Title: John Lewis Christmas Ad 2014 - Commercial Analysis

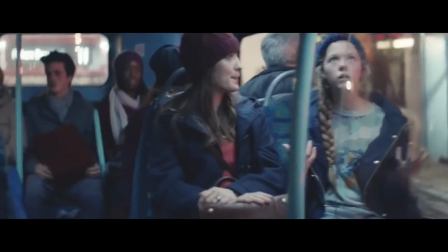511s
So, on their face, all the skin on the face of these two girls, and the boy actually, it's very clear no imperfections whatsoever none of them have spots like many teenagers do they're covered in makeup by
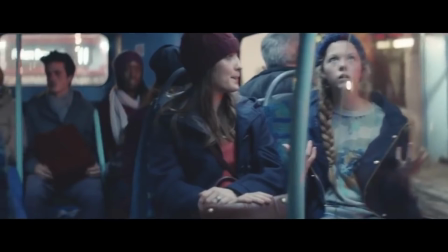527s
makeup artists and they have a lighting expert making them look very healthy and very nice again this is really important because everything in the advert needs to have a good association with the brand you cannot have a spotty teenager in the advert anywhere because this this is a negative association to put with the brand
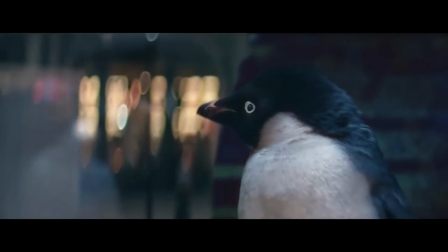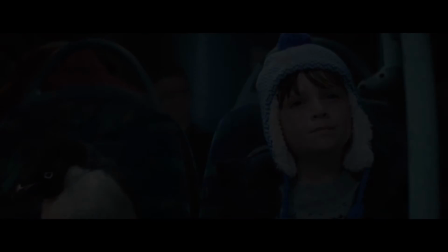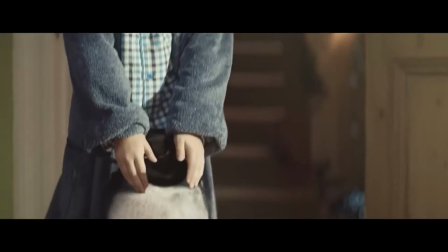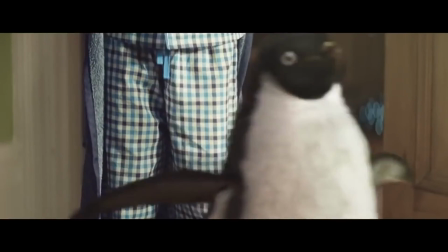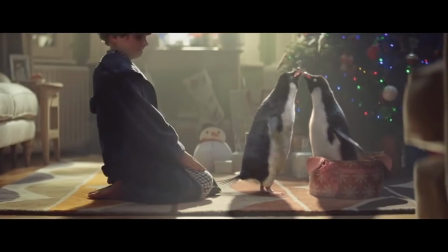573s
i guess many people would think this is a heartwarming moment me being a skeptical bastard that i am i'm just seeing it from the perspective of uh how
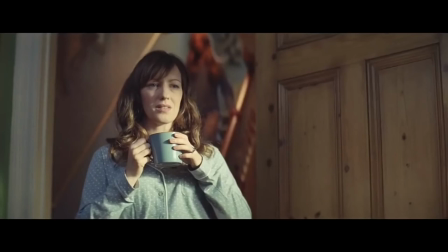582s
they want to make profit from people's emotions but hey and here we finally see the mother this is the person who the the advert is mostly aimed at actually because the majority of consumer decisions are actually made by women and
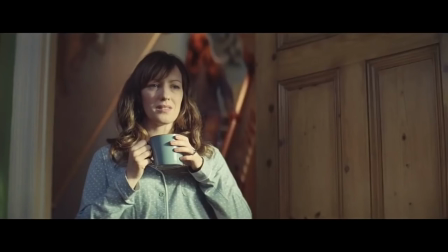597s
mothers this woman here reflects the target audience of the advert give
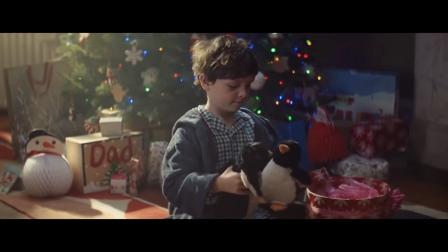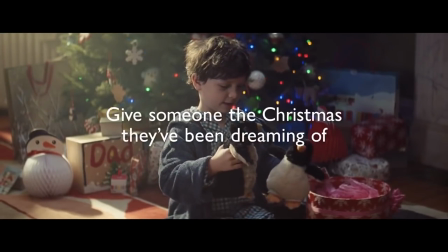610s
someone the christmas they've been dreaming of or in other words come to john lewis hand over your money buy a product and give it to one of your family members because we want to make money